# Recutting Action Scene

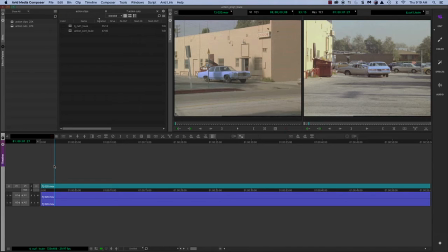[4:07]
And so rather than, this is kind of reverse editing because we're not adding anything, we're subtracting something from every single shot. So this is what you're going to learn to do. And for the computer to know how to do that, we're going to have to know how to use in marks,
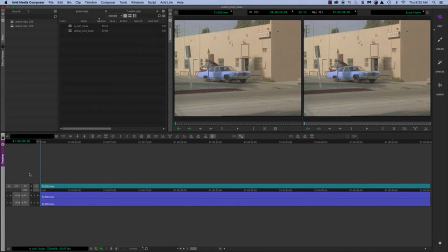[4:24]
out marks, and then delete, okay? And we're going to use this, learn how to do this on the keyboard. So the first thing is, I'm going to, again, use the same arrows as before. I'm going to advance this, and to the point where this gray car gets in front of the blue car. At this point,
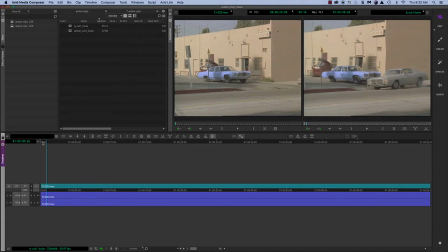[4:43]
it's clearly seen that the gray car has blocked the blue car from going any further. If you continue the shot, it keeps on going and keeps on going until the blue car and the gray car completely stop. Then they cut, and then you see the blue car backing up. Okay?
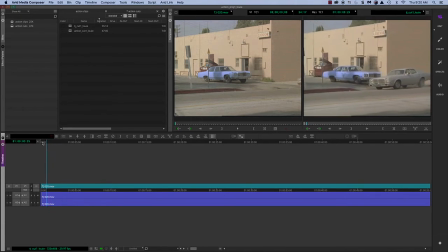[5:01]
So rather than do that, I'm going to shorten this and keep things moving. And as soon as the gray car is blocking the blue car, at that point, I'm going to mark an entry point or in mark. Now, in Avid, if you look on the left side of the keyboard, the letter E,
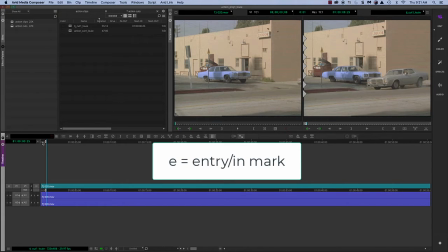[5:21]
if you hit that with your finger, it'll mark an in point right here.
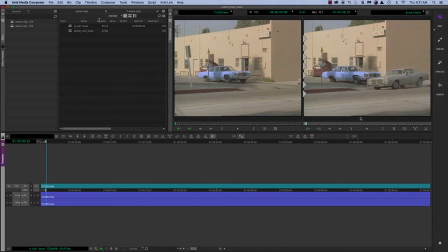[5:26]
E for entry. Okay, think of it that way. Does I for in work and does O for out work? Yes, it still does, but it's much more, to me, keep everything on the left side. So there. So I'm marking the beginning of the end of this shot,
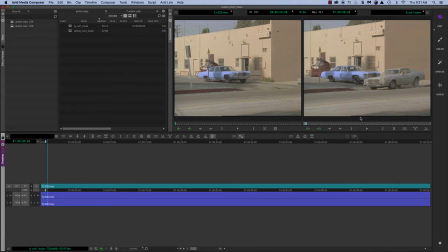[5:43]
which is the entry part, and I'm going to remove everything after that. I don't need to see all this. I don't need to see this. I'm going to keep going forward. And after the cut to this shot, and the guy is starting to move backwards, I'm going to mark an out point,
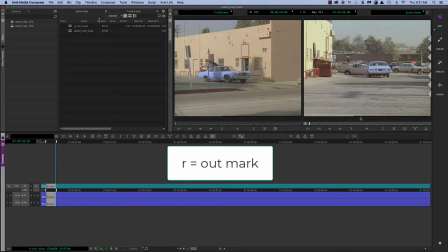[5:59]
which is the letter R, which is immediately to the right of letter E. So E is the entry point,
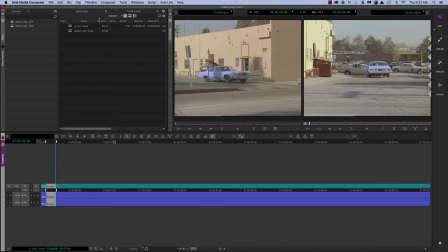[6:07]
the in point. R is the out point. Okay? So on the timeline, you can see the marks E, the in and the out point, and in between that, the selected area is light gray here. I want to remove all that, and so there's two ways of doing it.
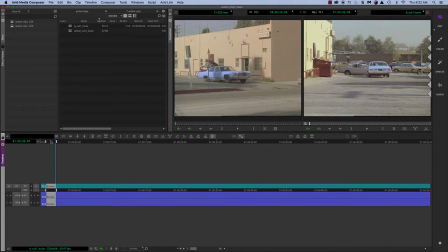[6:24]
And right below, again, using only your left part of the keyboard, you have the letters Z and X. If I hit the letter Z,
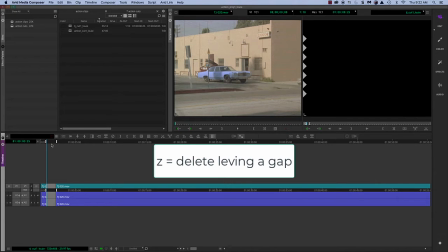[6:33]
it will delete everything between the in and the out.
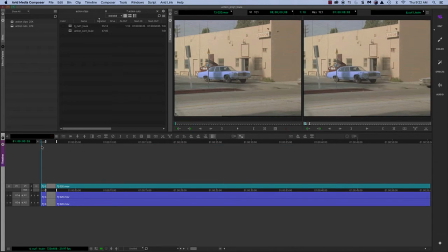[6:38]
So here we go.
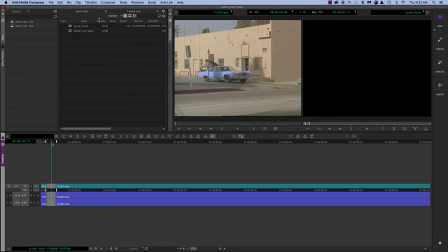[6:42]
All right. Now, that's hitting the letter Z with no modifiers, just plain Z. But I want to get rid of this gap to tighten this shot up.
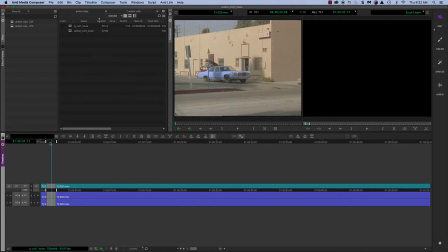[6:56]
So what I can do is if I go Command Z, I can undo that removal.
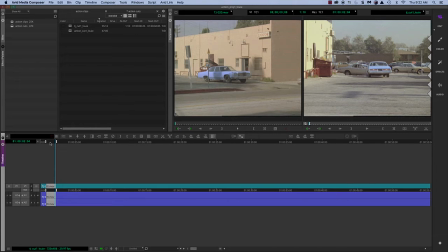[7:02]
And rather than remove it and leave a hole, I'm going to hit the letter X,
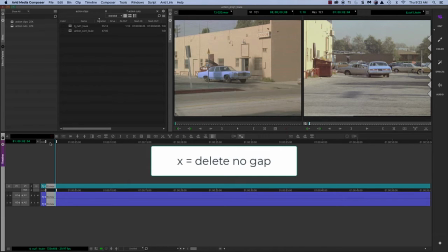[7:06]
which is right next to the letter Z. When I hit X, it removes the stuff that I don't want,
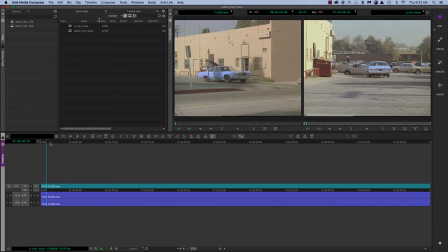[7:13]
and it pulls up the rest of the clip toward the left. So now it joins it. And this is known as a ripple delete. So here it is. Okay, as soon as the blue car starts moving back, I know he's moving back. I get it.
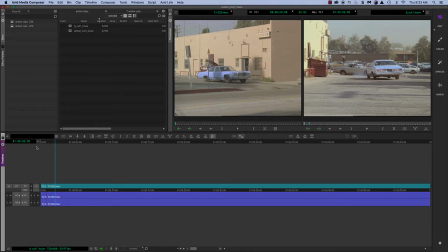[7:30]
So I've gotten the essence of the action. So I'm going to mark a new entry point, letter E, and then I'm going to use my right arrow and move it until I see this next shot.
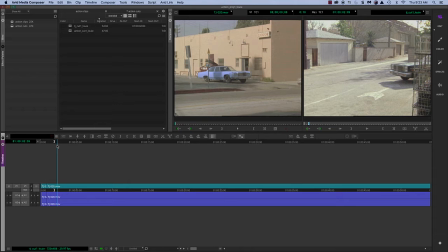[7:40]
Now the beginning of this shot is somewhat pointless because what you can see is a car coming in from the right. You see this alley, you see the garage, you see the fences, and there's nothing in the street. It's not that interesting.
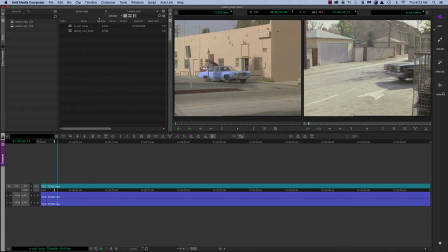[7:53]
It's a pretty dead shot. So I'm going to advance this forward and bring the car in. So why waste time showing him coming in? And right about here, when his bumper is close to this telephone pole, I'm going to mark an out point.